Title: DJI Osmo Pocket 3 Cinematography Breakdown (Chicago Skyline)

to another Pocket 3 cinematography breakdown video.
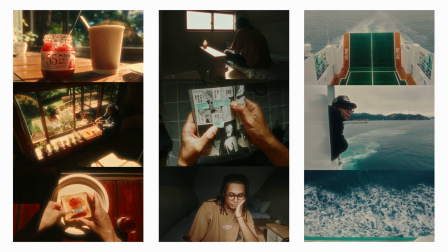(0:15)
If you're new here, I'm Chollette, and I've really been enjoying filming these very short and creative scenes of my life, and they're all shot on the Pocket 3.
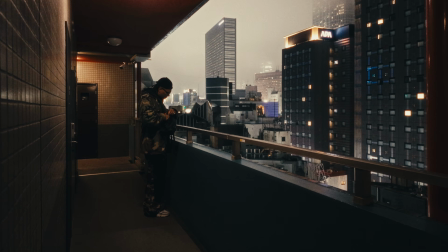(0:23)
And in this series, I want to break down how I'm shooting some of these to give you guys some ideas of your own.
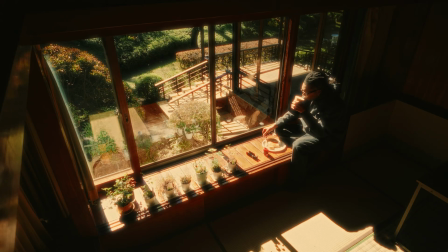(0:29)
My approach is always the same. I just need ideally a wide shot, a medium shot, and some type of close-up shot.
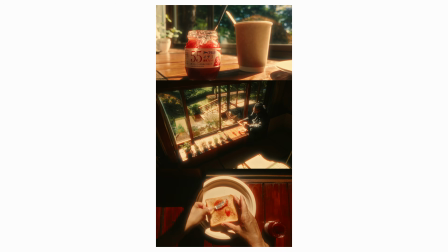(0:36)
And then I just visualize the scene by stacking all three shots together, and then I post them on Instagram or YouTube Shorts. And I honestly call them like visual warm-ups, as I'm able to find different scenes no matter where I am and practice solo filmmaking.
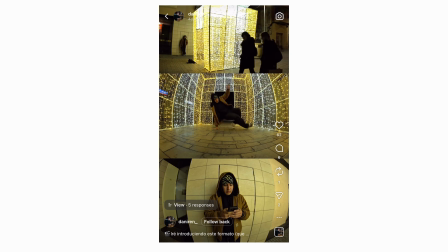(0:51)
Also, some of you guys have been sending me the stacks that you create on Instagram, and I really love seeing how you guys are seeing the world in your own way. So definitely don't hesitate to send me a stack that you create. All right, let's get into it. First things first, here are my settings on screen.
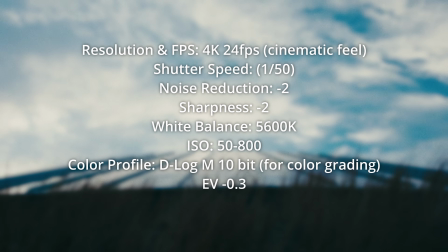(1:04)
They do not change. The only variable is gonna be whether I'm using an ND filter or not. In this scenario, I actually did not need to use any ND filters because it was later in the day, it was overcast, and I was just fine without them. So let's get into the story behind this scene. So I'm in Chicago, it's December, and if you know anything about Chicago in the wintertime, it gets very cold. And I'm the type of person that will just escape the cold completely and just hibernate and be inside for just like too long. And that's what I was doing this day. I was just editing inside the house. I knew I needed to get out and move my body, so I kind of forced myself to get out and take myself on a walk.
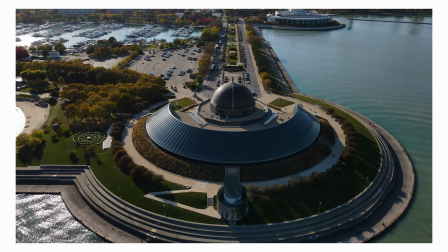(1:45)
So I took myself to the Chicago Planetarium on Museum campus.
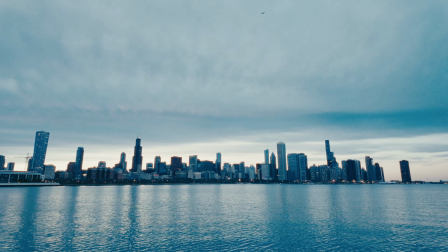(1:49)
And this is such a cool location because you really get the full skyline of Chicago.
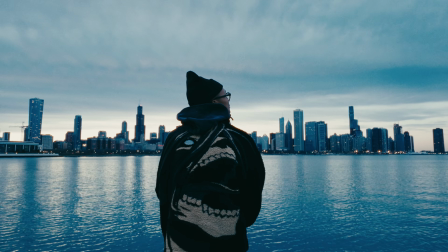(1:54)
So let's get into my first shot, which is my wide shot. And this is a shot that I usually start out with to just capture the full energy of that scene.
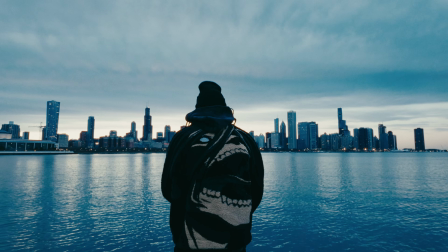(2:03)
And this was a very simple shot to get. I mean, I'm already at a location that is giving me the incredible skyline.
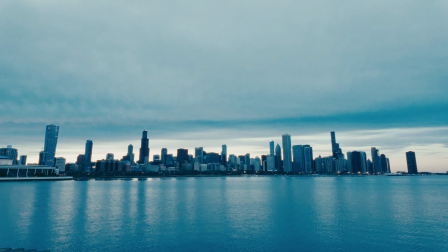(2:08)
So all I wanted to do was just insert myself viewing the skyline.
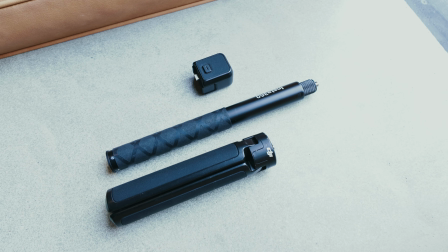(2:12)
So to get the shot, I use my tripod setup, which is a Insta360 selfie stick.
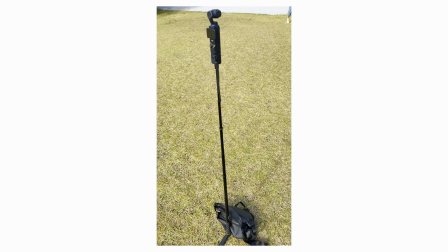(2:18)
And then I screw that onto gimbal tripod legs. I enjoy symmetry,
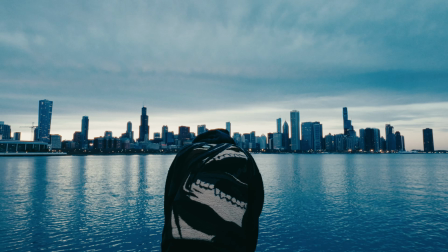(2:23)
so I just try to put myself in between the skyline and capture the full moment of me just enjoying the view.
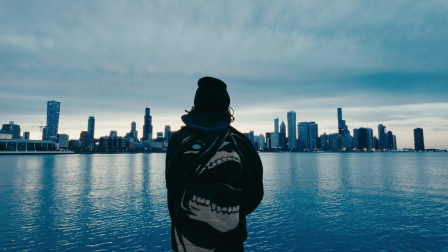(2:31)
Very simple to do.
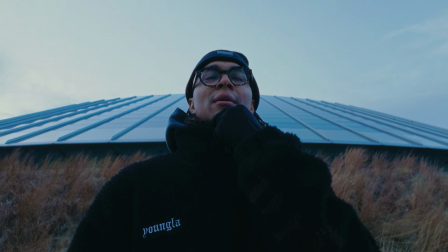(2:32)
And then moving on to my medium shot, I just wanted to get a closer shot of myself, just kind of looking around and just being outside in the cold. Now I could have just shot this where I stood, but I wanted to have a more unique background.
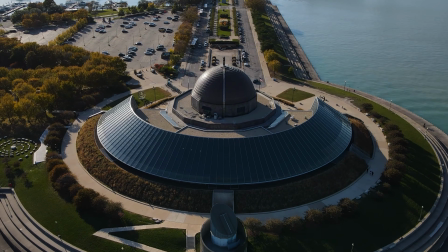(2:47)
So I went to the opposite side of the planetarium, basically just behind the planetarium.
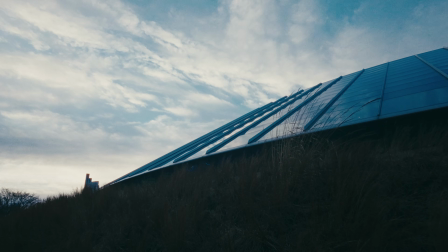(2:53)
And you get this very unique architecture that leads up into the sky,
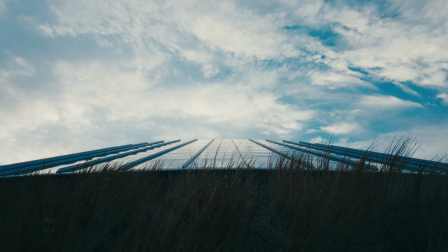(2:59)
and it's at an angle, so you get these really beautiful reflections at the right time of day.
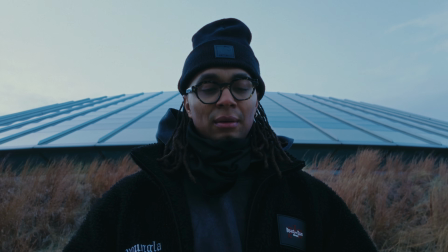(3:04)
And so I just used the same exact tripod setup that I used for the first shot,
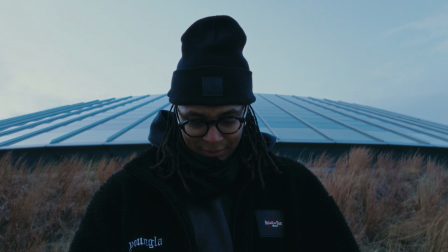(3:08)
but this time I just lowered it a little bit so I could get myself and then the structure behind me.
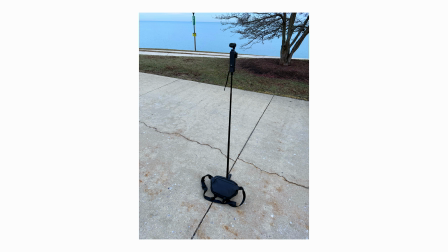(3:14)
And it was a little windy that day. Chicago is always kind of windy, so using this tripod setup, it's a very light setup. The camera is super light, so I would be very careful with wind when you're extending it all the way. So to sandbag this, I just use my crossbody bag that I'm always carrying, and then I just put it onto two of the legs of the tripod to just keep the whole setup steady.
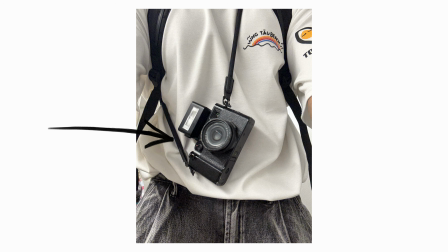(3:38)
I'm always carrying my Fuji X100V around me, and so I actually put that in the bag, zipped it up to add a little more weight. So definitely be careful if you're using a setup like this. And for my last shot, I wanted a close-up, but I was kind of stuck because I didn't know what to really capture. Ideally, I wanted to get my breath in the air and how you get that effect when it's very cold and you can just see it, but it wasn't cold enough to get that. I kind of like gave up and started to just walk back, and I was like, okay, well, I'm not really gonna get the close-up that I want, and that's fine. But that's when I saw something that gave me a pretty reckless idea.